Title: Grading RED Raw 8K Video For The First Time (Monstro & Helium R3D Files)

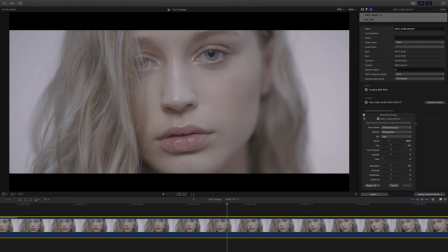487s
So I've set it up as before with Dragon Color 2 and Red Log Film. I'm following my same game plan here with my chain of alterations.
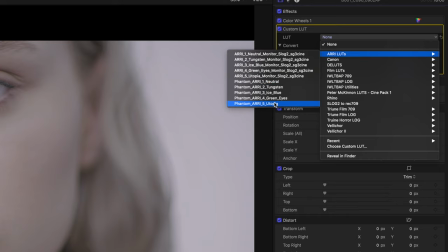493s
I've got my color wheels and then my lookup table with my favorite go-to LUT, which is the Phantom LUT's Utopia, which is linked below, of course.
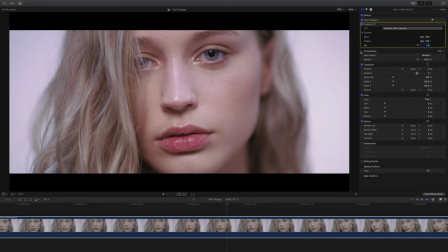501s
But I do want to see how this footage reacts to the other Phantom lookup tables. I tried all five, and four of them brought out things that I wasn't so sure about with the footage. Either changing the shadows to color I didn't want them to be, or they made the skin tones just a touch too magenta.
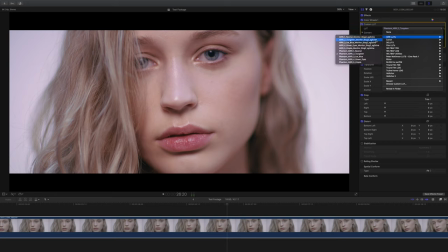516s
And really, I found the one that really worked for this footage was the Phantom LUT's ice blue lookup table.
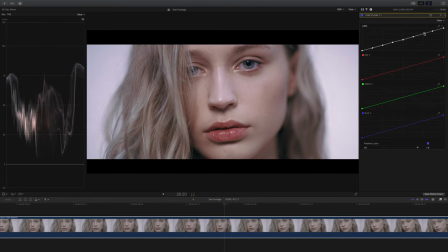521s
Very apt, as she has blue eyes. Next, I've got my color curves in place, and I've got my waveform out, and I'm gonna do my micro adjustments to bring out the best in this footage. Next, for something a little more unconventional, I want to add just a touch of color to her cheeks, a little bit more contour, just almost like she's blushing.
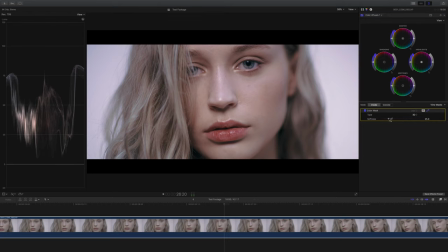538s
So I'm using a shape mask, and I've selected the color just on her cheek there, and I'm gonna be very, very subtle about this. Just pushing the color slightly away from magenta, and I'm adding just a hair of saturation.
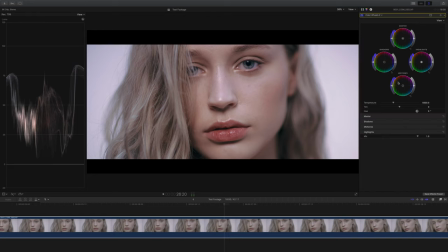553s
Finally, I've added an instance of color wheels at the end once again, which again just affects the final output of our video. And I'm just gonna pay some attention to the highlights and shadows just to give it that extra bit of pop.
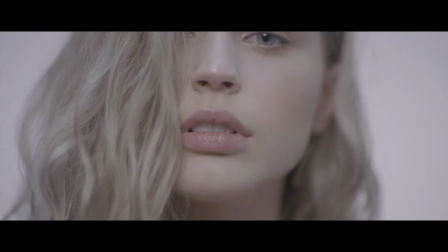564s
So there we have it. We went from our lovely flat looking log to this punchy looking final grade.
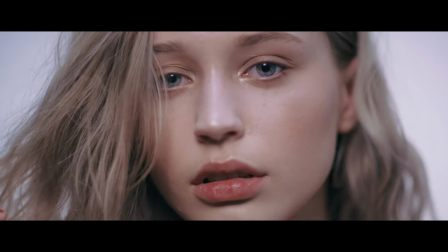570s
However, using these third-party lookup tables got me thinking, what about the ones that Red supply us with?
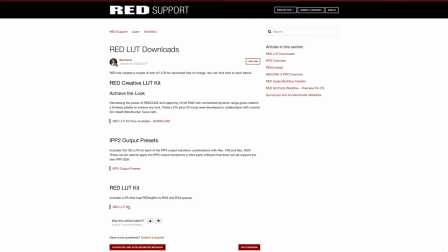575s
Well, I just downloaded the Red LUT kit from Red's website, and it's a conversion LUT for Red Log Film.
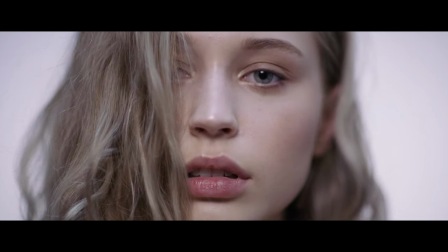581s
And here you can see the result of using them is a very natural look. I'm not making any other tweaks here apart from adding that one lookup table.
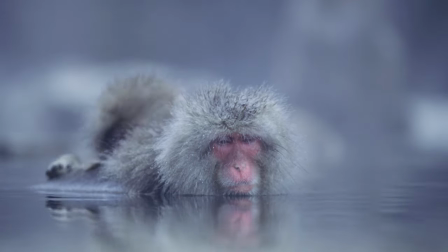589s
Our monkey looks good. I'd probably want a little more contrast here, but you can easily do that. I thought I'd just throw this final clip in just to demonstrate it one more time. For me, using red log film and then applying this lookup table is a much better option than just going with Rec 709 for your color space and gamma. So what are the takeaways from grading Red RAW? Well, obviously the footage I'm using is drop dead gorgeous. I mean, it's from Red's website. Can you imagine if it wasn't? So it doesn't take a lot to get it looking quite good. I think if I was working with RAW for an entire project, I would convert the color space and gamma to the ones that I mentioned before. And then I would probably do a trial grade just to see, just to check that I would be happy with it. And then I would go ahead and transcode the entire thing to a file format that's easier to work with. That way I know I'd be happy with the look and it wouldn't be too sluggish to work with. I really think that RAW shouldn't be seen as this kind of daunting file format that only the elite cinematographer guys work with. With the flexibility of being able to change the color space and gamma, RAW can basically be whatever you want it to be. It can be log, it can be log with a different kind of curve, it can be a really contrasty Rec 709, you name it. And I imagine it would save cinematographers so much time. Anyway, that's over and out from a very hot Harv. I hope you found this interesting and helpful. Of course, I've got a large back catalogue of videos about videography on this channel, of which YouTube recommends this hand-picked one for you, and then one below is my most recent upload. Until next time, let's help each other out and shoot better video. See you guys.